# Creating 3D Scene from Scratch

We haven't really had a proper 3D animation in a while, so today's the day. So that's what we're gonna be creating, and if you wanna follow along, you can check out the description below for the assets. And by the way, these are literally the last hours of the promotion for Motion Essence, so if you want to still get it at half the price, you can check out the description below.
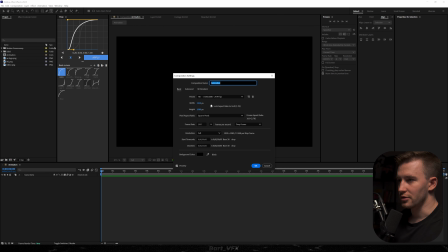0:14 That being said, we're gonna get straight into Adobe After Effects. Alright, so we're back in the software. Let me just show you the comp settings. I'm gonna hit OK, and we got only 3 assets for today.
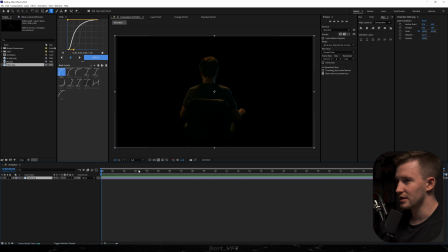0:22 So like I said, you can find them in the description. I'm just gonna drag each of them on the timeline. So we got an editor, and then we got a background.
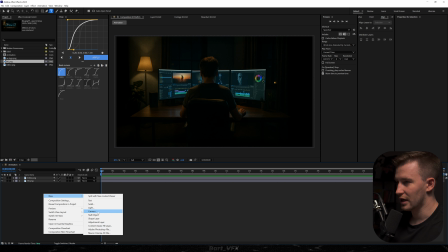0:29 So right away, we're gonna get started with creating a new camera. So I'm gonna go to New, Camera, and let's make sure to pick a preset of 35mm.
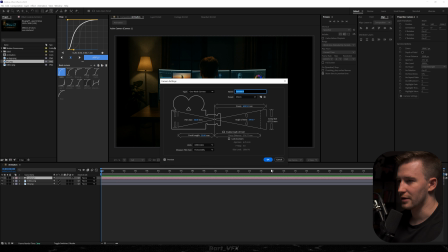0:36 I'm gonna hit OK. Also, what you could do is just pick one node camera. I'm gonna drop it below, and I'm gonna create a new null object.
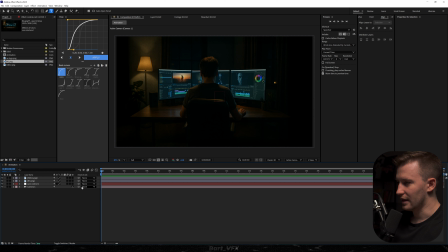0:42 So this null object is gonna be our cam controller, and then what I'm gonna do is parent the camera to the null.
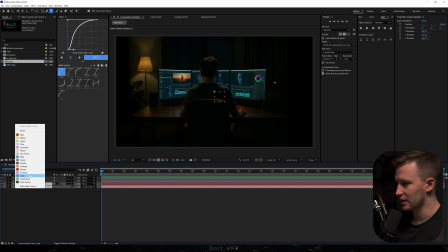0:47 What we could do for separation is just apply a cyan color, and I'm gonna turn on the 3D on everything.
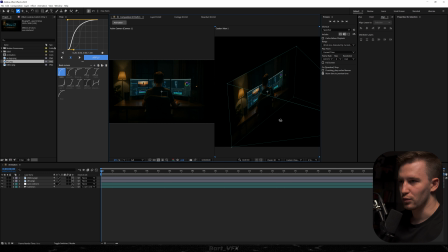0:53 So what we wanna do is open up the second view. I'm gonna head over to the custom view 1, and what we need to do is basically create a separation between the editor and the background. So for this, I'm gonna hit P, I'm gonna move it away with Z, not a lot, just a bit, and then I'm gonna scale it up.
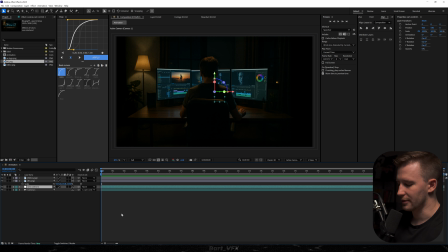1:07 This should be pretty good. I'm gonna close it down, and let's create a movement for position. I'm gonna hit P, create a keyframe, move it forward, and then we're gonna get closer. So you can already get that 3D feel. But if you want even more 3D feel, you can actually create a bigger separation between the two. Let's just scale it up, and this should be perfect.
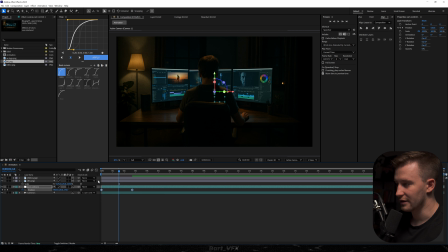1:26 Now we need to make sure to apply a good graph here, so I'm gonna select both, hit F9, go to the graph editor, and we're just gonna create a peak on the left. Okay, this is extremely slow, I'm gonna speed it up. And later on, we're gonna be moving further away, so what we wanna do is apply motion tile effect to the background.
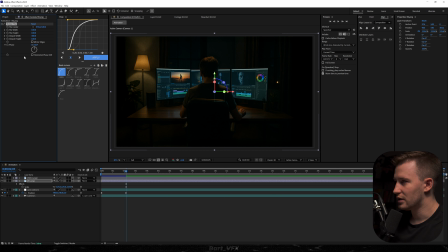1:44 I'm just gonna bump it up to 300 over here, output height as well, and let's check mirror edges. Then we're gonna create another movement going towards the right, so for this I'm gonna hit Ctrl D for the cam control 1, hit U, delete the last keyframe, parent 1 to 2, move it forward,
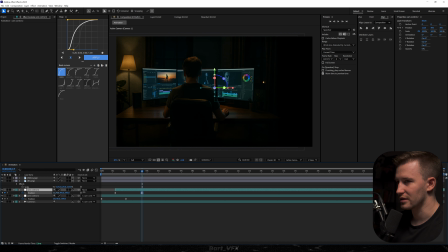2:00 and let's just play around with X, just like so. I'm gonna select both, and I'm gonna apply one of these graphs. I'm gonna just show you. So this is a pretty sharp peak. Okay, so that's the movement. And right around this time when we got the sharp movement, we're gonna cut the camera.
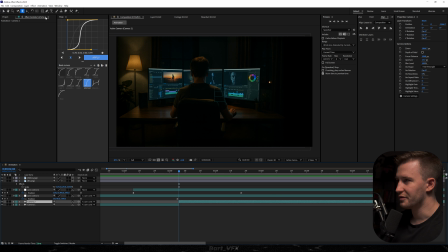2:13 So for this, I'm gonna hit Ctrl Shift D, and now we're gonna adjust it a bit. So if you hit C or you just click over here, you're gonna have different tools for the camera. So I'm gonna make sure the camera tool is selected, and I'm gonna zoom in. Then I'm gonna change the tool, and I'm gonna go like that.
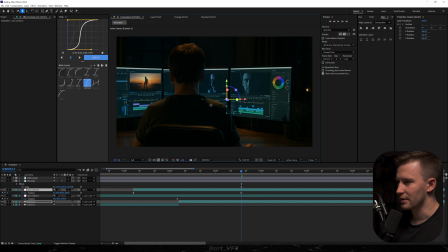2:26 And we kind of wanna be behind the shoulder of the character. We might actually wanna do something like that, because on the top of the cam control tool, we're gonna create another movement. So I'm just gonna hit Ctrl D, hit U, delete the last keyframe, parent 2 to 3, and we're just gonna create a faster movement over here.
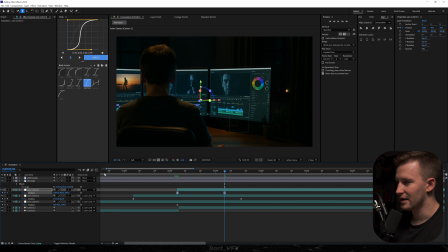2:42 So for this, I'm just gonna play around with X a bit, right? We can select both, hit F9, go to the graph editor, and here you want to have a very sharp peak on the left. Just like so. Maybe even more. Okay, that's really nice.
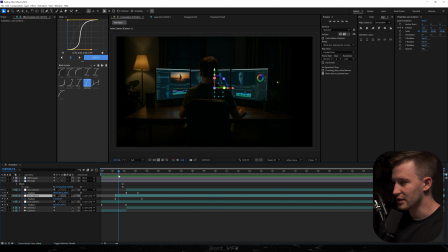3:00 So that camera switch is literally perfect because the movement starts already from here. So we got the movement towards the right on the first scene, and then we're speeding up the movement on another scene, which is making the whole transition look more seamless.
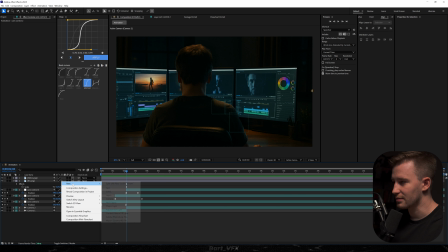3:11 And actually, to make it even more seamless, what we could do is create a new adjustment layer. I'm gonna rename it to blur, and I'm gonna add Gaussian blur effect.
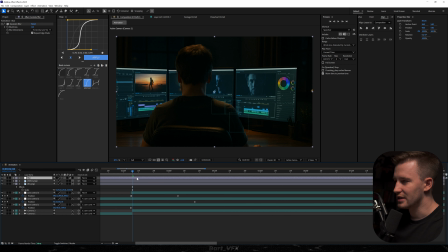3:19 Alright, so we kind of wanna trim it at this position when we got that camera switch. Also, what we could do is just make sure that the cam control 3 starts around this cut, or actually at the exact position of the cut. So here, I'm just gonna create a keyframe for blurriness. I'm gonna hit U and move that keyframe forward.
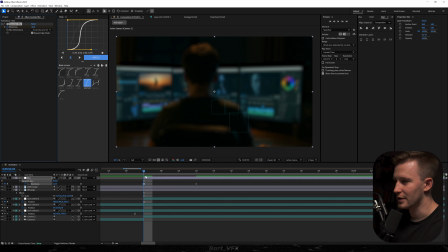3:36 Now let's go ahead and bump up the blurriness, and let's see now. Okay, so this is actually really nice. So that extra blur is gonna make that transition a bit more seamless. Alright, that's really nice. We might actually extend these keyframes. And also I feel like the beginning here could be at 15.
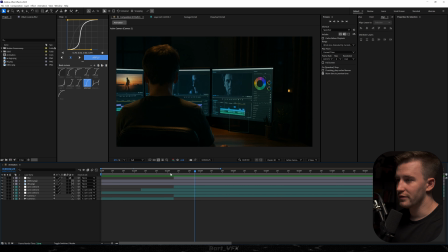3:54 Okay, perfect. It's gonna look even better when we apply motion blur. So over here, when we got that movement, we wanna add the text that is gonna be added smarter. But since I got Motion Essence, I'm gonna use one of the assets. I'm gonna go to the search bars, and let's pick modern search. All right.
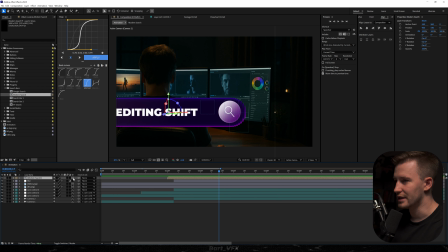4:09 So that's what we have. We definitely need to turn it into 3D. I'm gonna make sure that it's between the background and the editor.
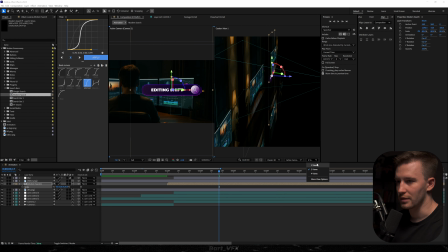4:15 Also, we're gonna put it here. I'm gonna scale it down a bit. We can bring back one view, and we're gonna trim it around this time.
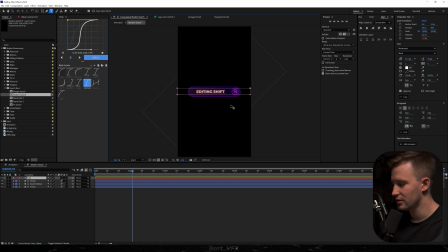4:24 I'm just gonna change the text over here to edit smarter. Let's go back.
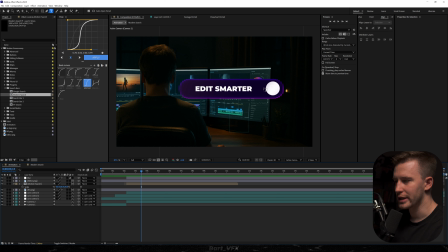4:28 Okay, and around this time when we got that click effect, we're gonna go back. So I'm gonna duplicate cam control 3, delete the last keyframe, parent 3 to 4, move it forward, and we're just gonna move backwards. Right, something like that should do.
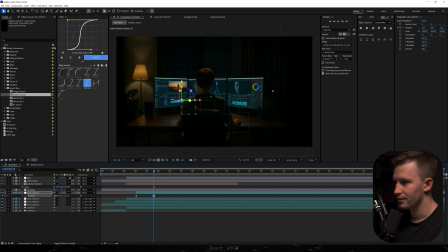Okay, this is extremely stiff, so what we're gonna do is apply mid graph. So I'm just gonna double click here, and let's see now. Let's see the whole scene.
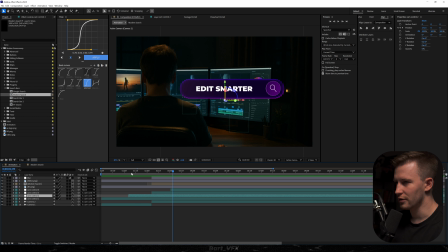4:59 I think I'm just gonna take cam control 2 over here and we're gonna start the movement a bit earlier. Something like 2-3 frames should be fine. Yeah, a bit better.
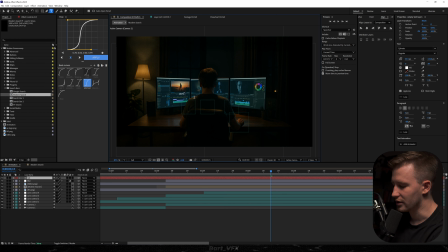5:09 And here we're gonna add another text that is gonna be not harder. Let's just make sure to use Montserrat Black, and I'm gonna turn on the caps. Let's turn on the 3D and move it to the middle. Now I'm gonna use position, and let's get it closer to the camera. Something I really like to do for the text is adding CC light sweep.
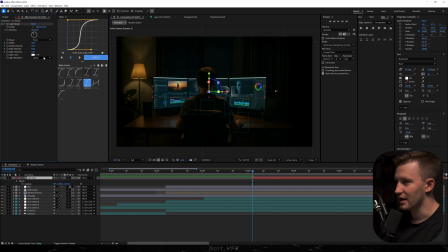5:28 Now I'm gonna make sure to change the light reception to cutout, and what we wanna do is change edge thickness to 0, bump up the sweep intensity and width as well. So this is already nice look. We might want to move it to the middle. You can always play around with this. And here what you want to do is apply one of the text animations.
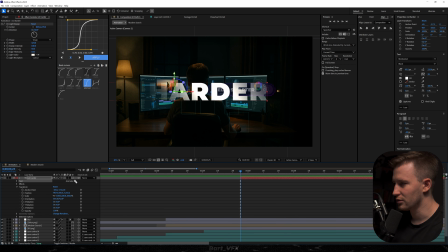5:46 We're gonna go for that Apple style. So let's go to animate, position.
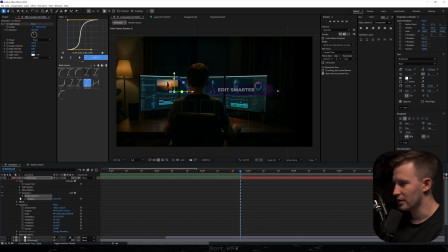5:50 We're gonna change it to 150. I'm gonna open up range selector 1, advanced. Now let's make sure to change ease load to 100%, then go to shape and change it to ramp up. And also we're gonna set offset to -100%. Now let's keyframe, move forward, and change it to 100%.
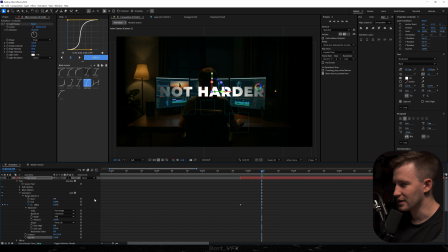6:09 One extra touch we need is going to property, and let's pick opacity. Now I'm gonna change it to 0% and let's see the whole animation. Let's slow it down a bit. Okay, better. We might need some adjustments. Just gotta look for the perfect timing.
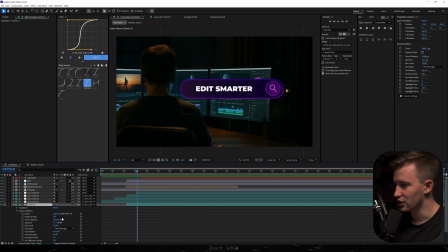6:27 And now what we wanna do for the camera too is just go to the properties, camera options, turn on the depth of field, and we're gonna set the aperture to 500. Now everything became blurry and we kind of want to have added smarter in focus. So for this I'm gonna play around with focus distance.
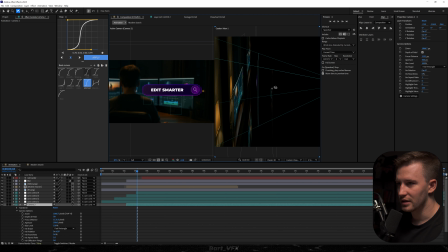6:43 I'm gonna make sure that the triangle over here is on our search bar or on your text. Then we're gonna keyframe the focus distance, we're gonna move forward, and here we need to adjust it. So here we got the text and we need to have that focus distance exactly over here. Also we need some adjustments for the timing.
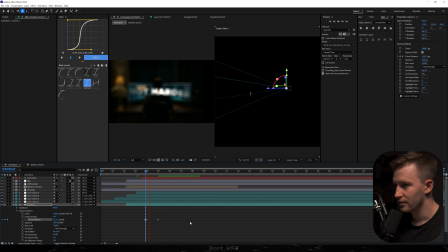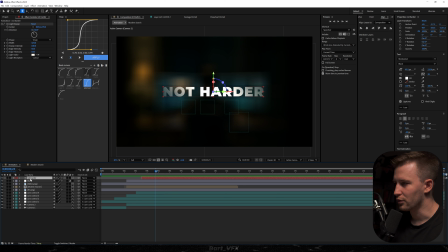7:08 I'm gonna go to one view, and probably one thing I would do is just apply another adjustment layer over here. I'm gonna call it exposure. Let's add exposure effect, and we're just gonna make it darker at this position so the text is taking all the attention.
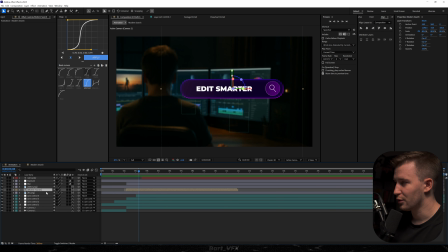7:22 Also, the thing that I really like about Motion Essence is that you can customize it. So here, for example, I'm gonna apply tritone effect, and we're just gonna use something different for the midtones.
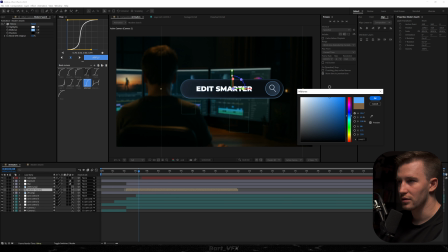7:32 Okay, that blue is looking actually pretty cool. Ooh, that's matching the monitors.
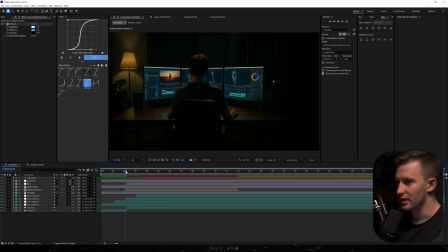7:37 I'm gonna stick with this. I'm gonna hit OK. And let's see now. All right, so this is pretty much perfect.
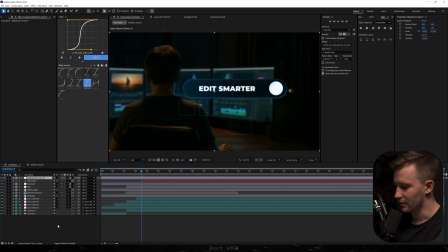7:42 And what we wanna do is apply another adjustment layer on top. I'm gonna call it wiggle, and I'm gonna apply transform effect. Now let's go ahead and bump up the scale to 105.
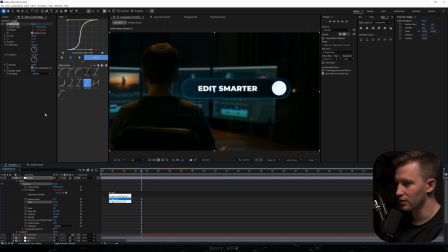7:52 I'm gonna alt click the stopwatch for position, and let's type in wiggle, and in brackets 1.3,17.
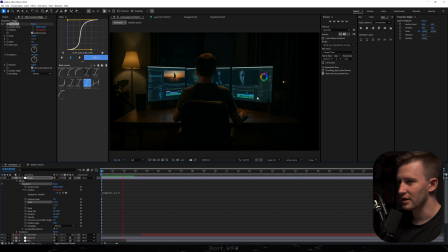7:59 Right, let's see. So that extra wiggle is gonna make it so much more realistic.
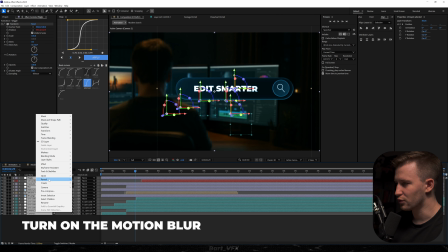8:05 And now let's just select every layer and we're gonna pre-compose it. We can call it animation.
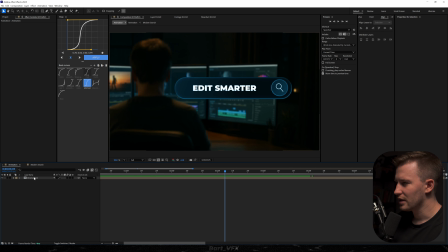8:10 All right, so that's what we have. And one thing I would actually add over here, something I forgot about, is the AE logo.